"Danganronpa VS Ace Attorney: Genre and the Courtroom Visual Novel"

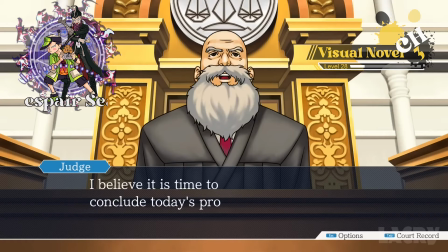And the difference here is pretty stark, right? Ace Attorney seems to me to have more polish and shine.
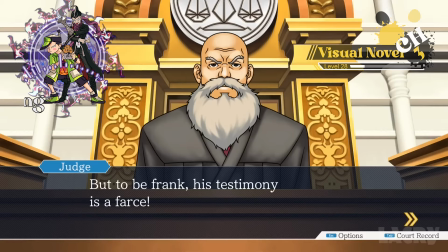The animations are more focused and deliberate and serve the characterization really well.
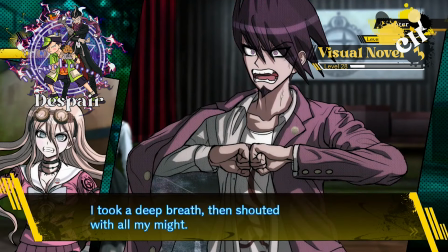Danganronpa is doing a lot more with its visual design, and it is intent on doing everything with its visual design.
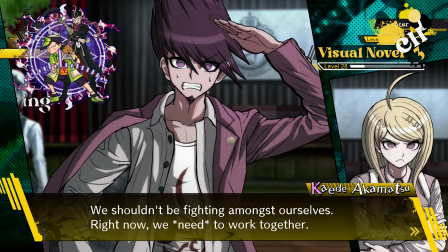This is an aesthetic choice, it's not a bug. The minigames are the same,
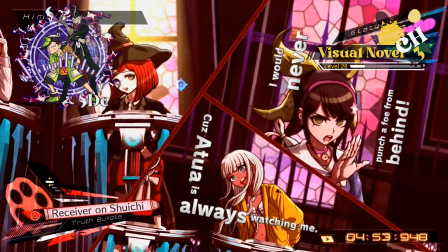there's a clear intent on doing everything and making sure that there's a strong overload of stimulus
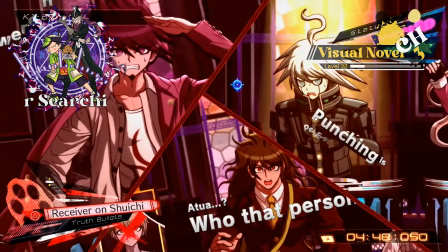as to contrast the sort of bleak and sometimes stomach-churning parts of these murders and executions.
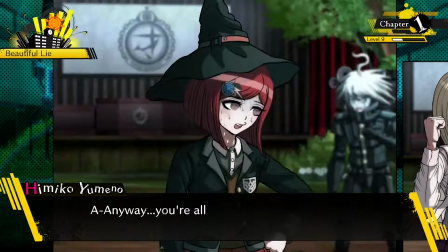We have the music wave in the top left with little track titles scrolling through, our level, the chapter number, stylized text boxes,
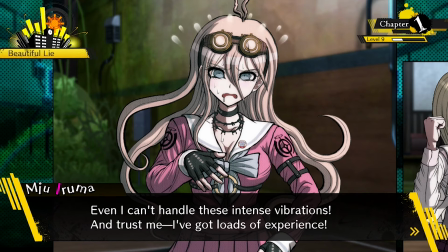and colored fonts for our characters, a really aggressive and stylized use of these bende dots which complement the 2.5D look,
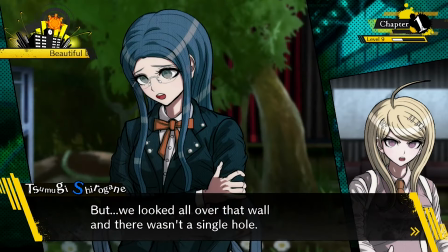and give everything a comic book feel,
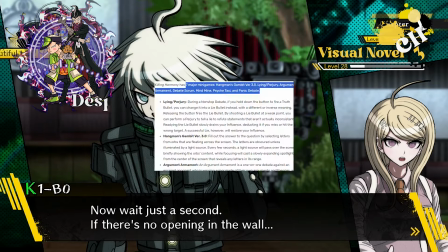and a similar amount of stimulus in the trials and all of the associated minigames.
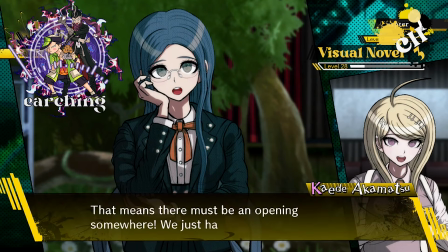The use of space in just normal conversation in Danganronpa V3 is completely
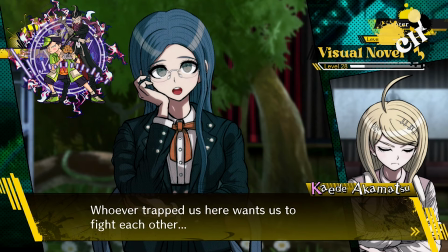unmatched and is especially immersive because it has to go big with its use of space.
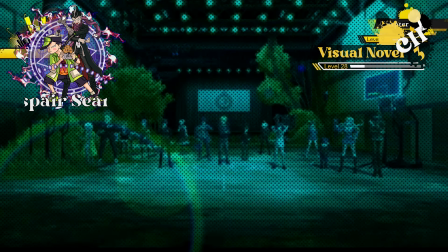We really often have 15 or 20 characters sharing the spotlight in one scene and Ace Attorney style of one
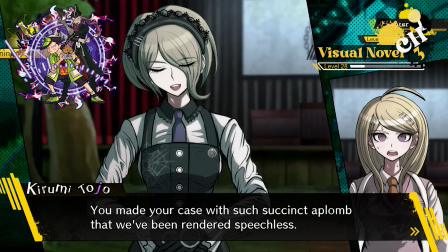character in one text box per frame which fades out into the next character is really inappropriate for Danganronpa.
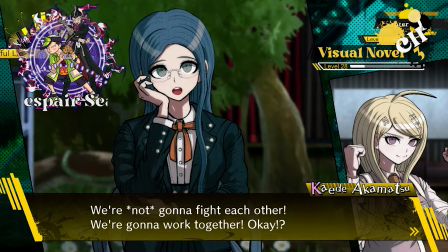Danganronpa also makes sure that you see the protagonist front and center where Nyx are literal POV.
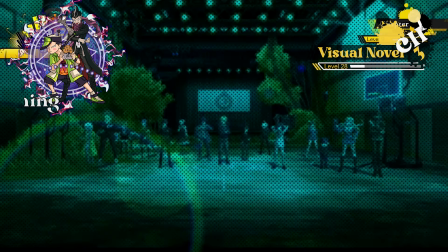Watch this sequence from the beginning of Danganronpa V3.
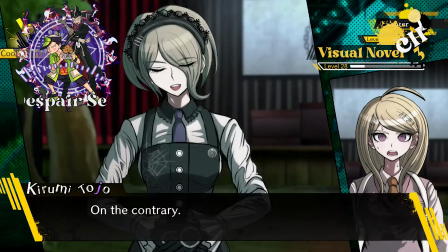The way we see the main character Kaede react as the camera swings between characters who all get
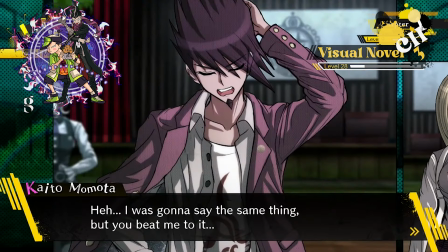some time in the frame as speaker or just as participant in a conversation standing nearby is wonderful.
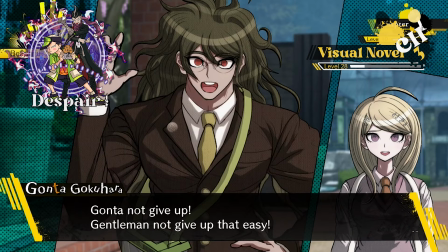Danganronpa really goes above and beyond with the way it not just utilizes but really leans into the 2.5D look.
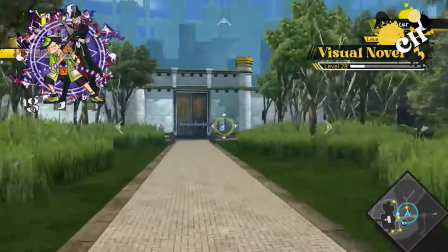The 3D environments with 2D locations utilize the original Doom principle of having 2D drawings which rotate as you move around them.
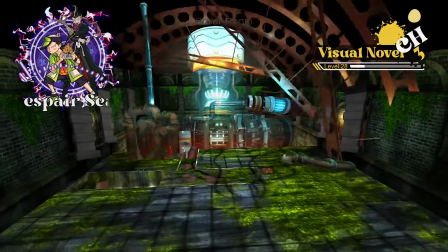The settings spring to life as you enter a room like a puppet show and the characters bounce and wiggle as you interact with them and spin around and disappear when they leave a room.
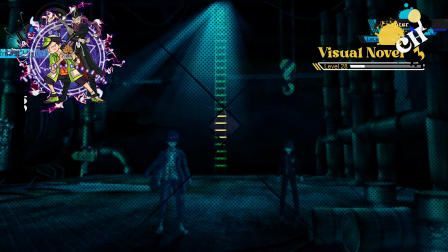These little additions are so fantastic in the way that they contribute to the aesthetic.
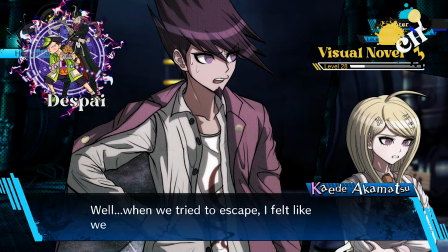I adore this. And now this is a good time to talk about the character design, which shines really well in both games.
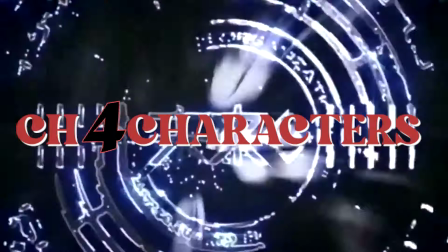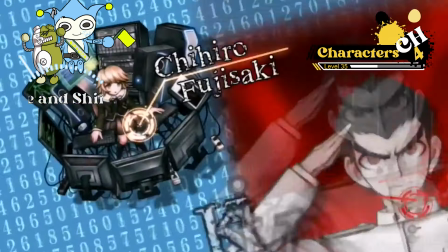Danganronpa immediately sets itself up to be more interesting with its character design in an area that Ace Attorney sort of doomed itself.
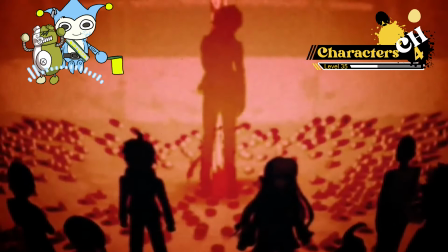One of these games featured a group of eccentric high schoolers who are the best in the world at a specific
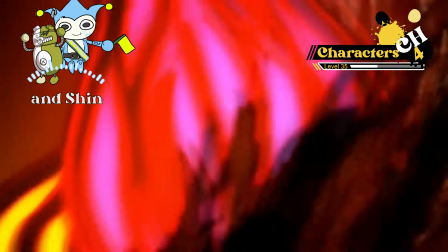skill and the other set of main important characters are lawyers.
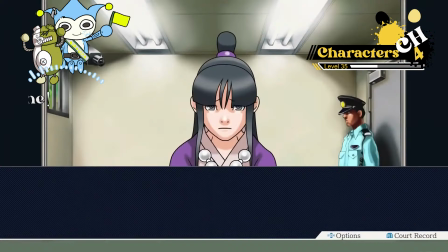I know that the auxiliary cast is spirit mediums, which is a really important and good decision,
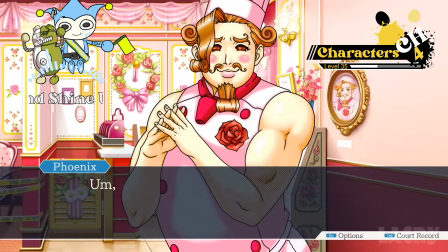and I know that most of the characters we meet are like gay chef, twink thief, gangster orange tiger twin,
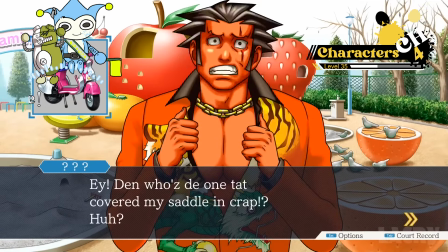etc. But as a starting line,
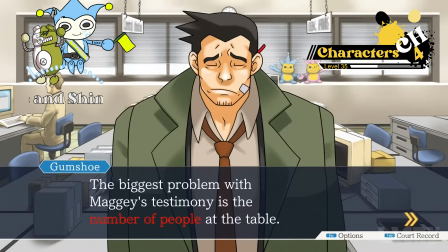a cast of attorneys and detectives and judges is much harder to make engaging than the ultimate gambler,
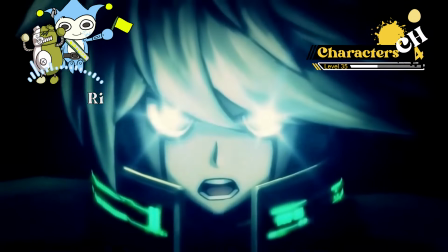ultimate breeder, and ultimate robot. All credit to both series though, I think they have really fun and engaging character names.
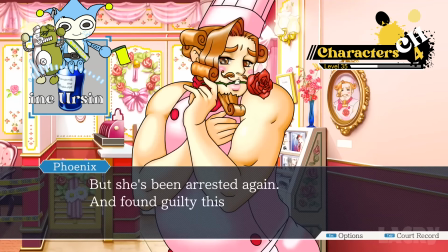Danganronpa probably has better static designs and Ace Attorney has better animation and posing.
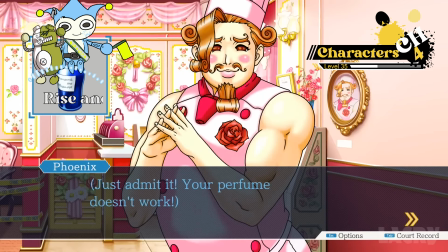Talking about the writing of these characters I also find super interesting because it's sort of herded in a specific direction by the format of both of these games.
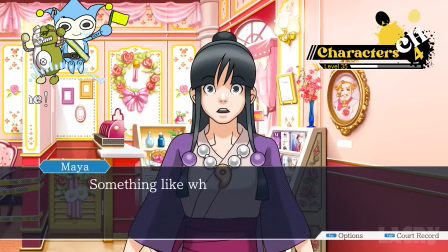We'll talk about it later, but the main design principle of Ace Attorney is that on the whole it prefers to tell you
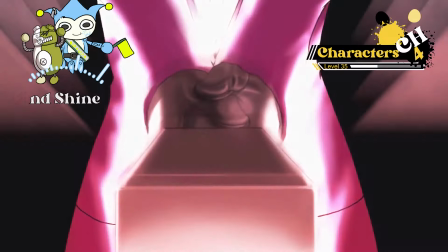who the culprit is. especially in the early cases and near the beginning of the last day of court in other cases.
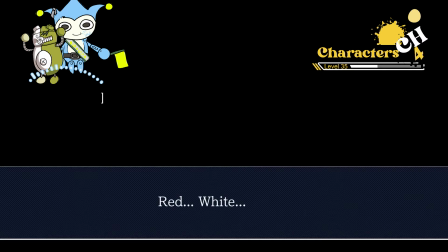Where Danganronpa really does want its twists to be a surprise almost exactly up until the reveal.